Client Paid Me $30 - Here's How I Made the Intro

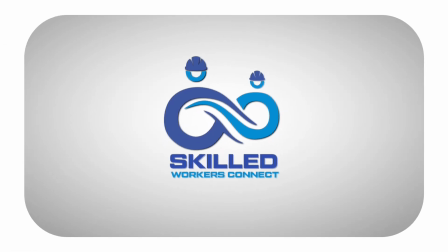0s
I had just 24 hours to make a YouTube intro for a client. The client owns a recruiting company in Australia.
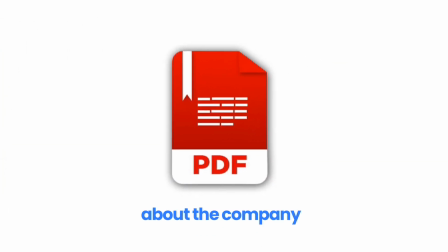5s
I was provided with a PDF that contains what the company is about. It also contains a few designs, but these are flat images.
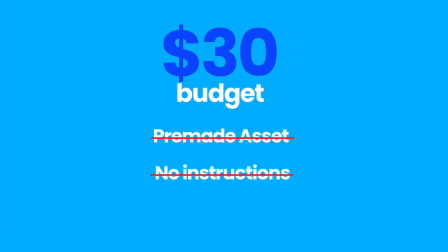12s
Budget was $30. No pre-made assets, no further instructions, and here is how I turned this information into this stunning YouTube intro.
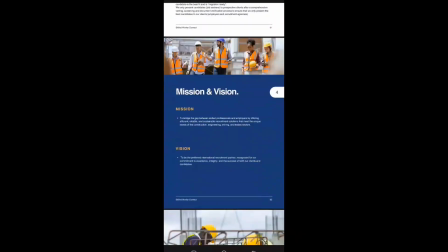20s
So firstly, what I did was to go through the company's PDF and understand as much as I can.
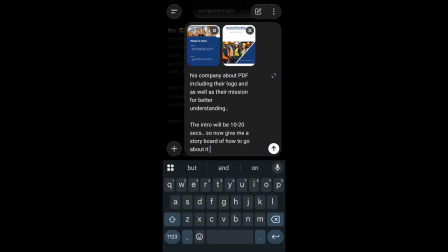26s
I just couldn't get the hang of what to do next, so I just went to ChatGPT and it just like gave me an idea of what to do.
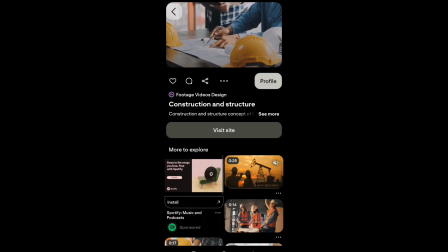32s
The next thing, I also went to Pinterest to get a bit of ideas on what constructions and all this type of logistics companies intro would look like. So I get a bit of inspiration, but I was not stickly on what to do.
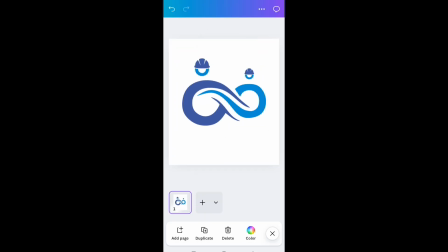45s
So without wasting time, I just jumped into my Canva to extract the logos which I'll be animating one by one. The next thing I did was to open Alight Motion and started to create the background.
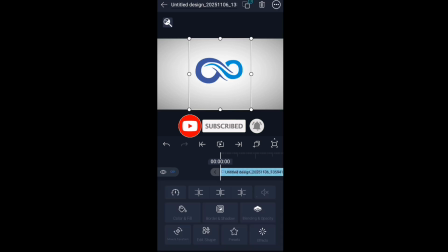57s
As soon as I was done with the background, I imported the elements I separated from Canva. I imported the logos and the little pieces of elements which was attached together.
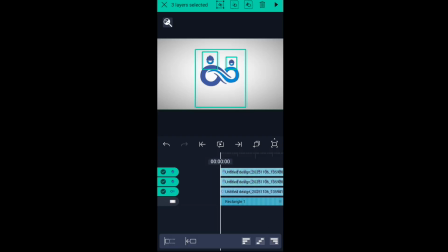67s
After which I imported these elements and put them together, I also add a text to the name of the company,
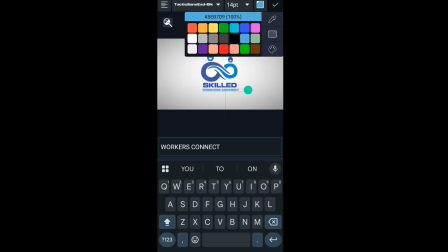73s
which is Skilled Workers, and their slogan and or their tagline. Then I begin to animate the elements. At this point, I realized I have not added the background music, which I went over to add right away.
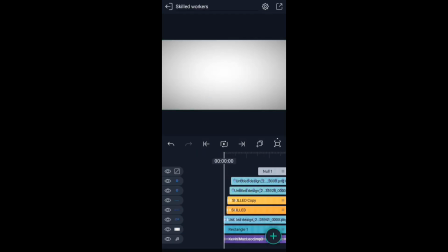84s
As soon as I was done, the final result was beginning to look like this. So the next thing was to transition to the next phase. So I had an idea of just making the big logo and expanding it to fill the screen to make a transition to the second scene, which was what I did. Immediately after creating the transition, I wanted the viewers to get a hang of what the company is about at first glance.
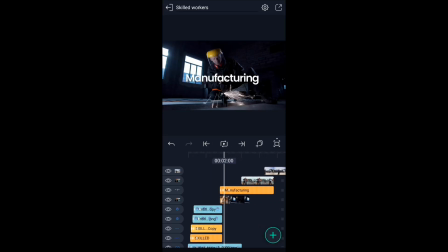105s
So I went over to add the stock footages I got from Pinterest.
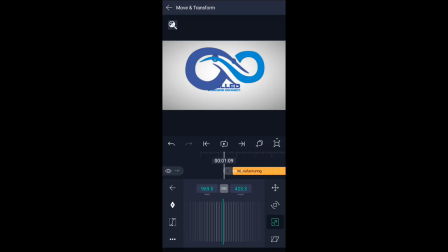109s
I add one that illustrates construction, I added one that illustrates manufacturing, and the other that illustrates logistics.
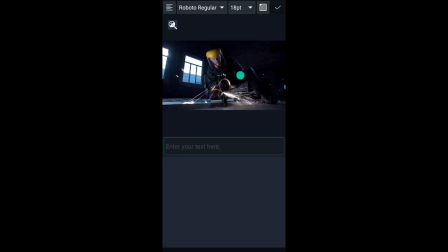116s
So I made these stock footages a few seconds after each other, and I also added a text overlay just to simplify it for everyone. So by doing this, viewers are going to understand that these are the type of talents that these companies are recruiting.
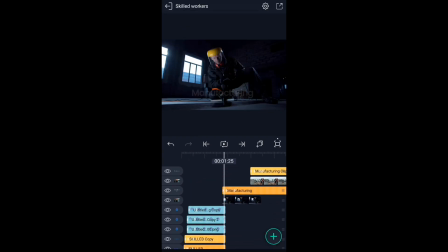131s
After I did that, the next step was to illustrate where these companies are recruiting from.
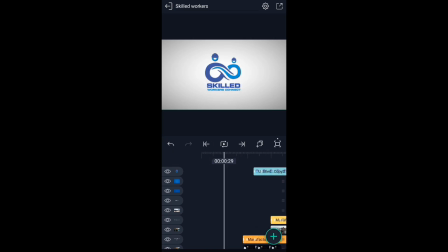137s
I wanted to make a animation, but due to the fact that I don't have enough time, the turnaround time was 24 hours.
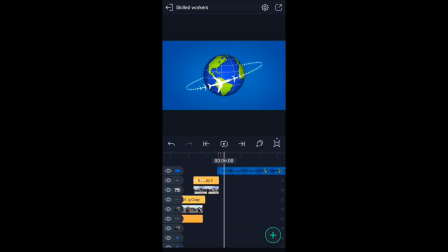143s
So I went over to import a stock footage, a ready-made animation that illustrates like a plane traveling around,
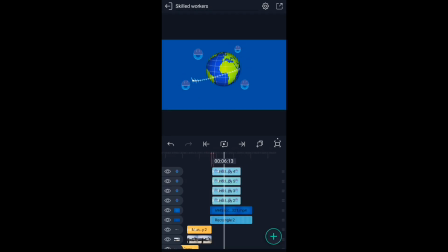152s
just to illustrate the point, and add the logos of the company, then with a caption under it that illustrates they recruit worldwide,
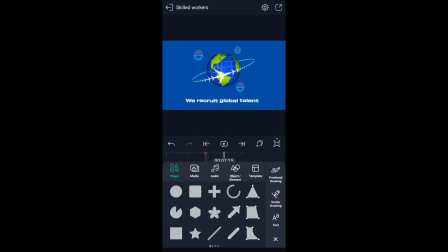161s
they recruit global talent. As soon as I did that transition, that's going to bring the logo again, so I thought of waiting for the plane to make an orbit.
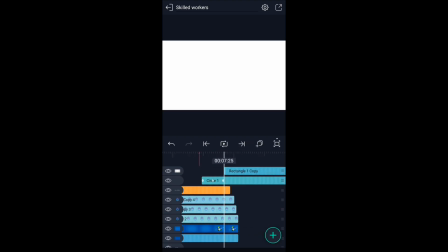171s
Then as soon as it's complete, I'm going to make a cycle pop off, then it's going to cover the screen and make the transition.
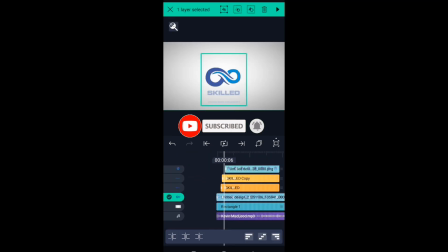180s
So I did that, and after doing so, I brought the company logos again, I make it animated. So I had to copy the ones I made before.
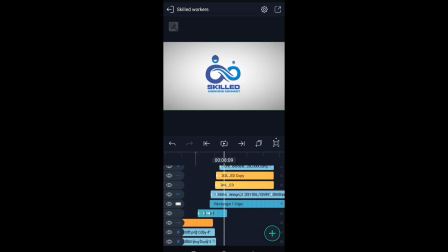189s
I just copied the layers in Alight Motion, then I pasted it, and just as soon as it was animated, I add the subscribe animation. So it is already made, so I just added it, and then after that I also made a transition that is going to wipe off the
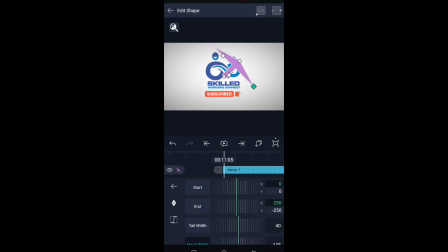206s
screen and transition it into the video which is about to be played. So for the transition, I had to use an arrow, so I made the edges a color in the logo,
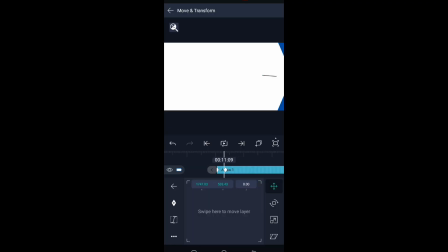218s
then the main color is white, so I animated it to move across the screen. Then as soon as I just played around with keyframe to make it wipe off as soon as it appears.
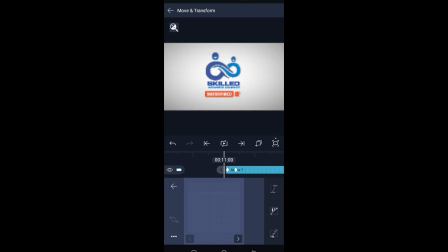229s
So at this point I was done with the video, but I got a revision from the client.
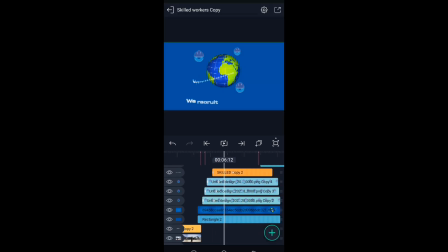234s
I was told to add a scene immediately after the airplane animation stuff to illustrate that these are the companies they are recruiting for.
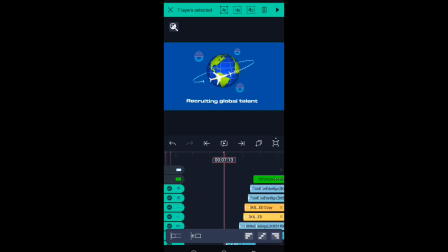244s
So I went over and then just adjust the layers.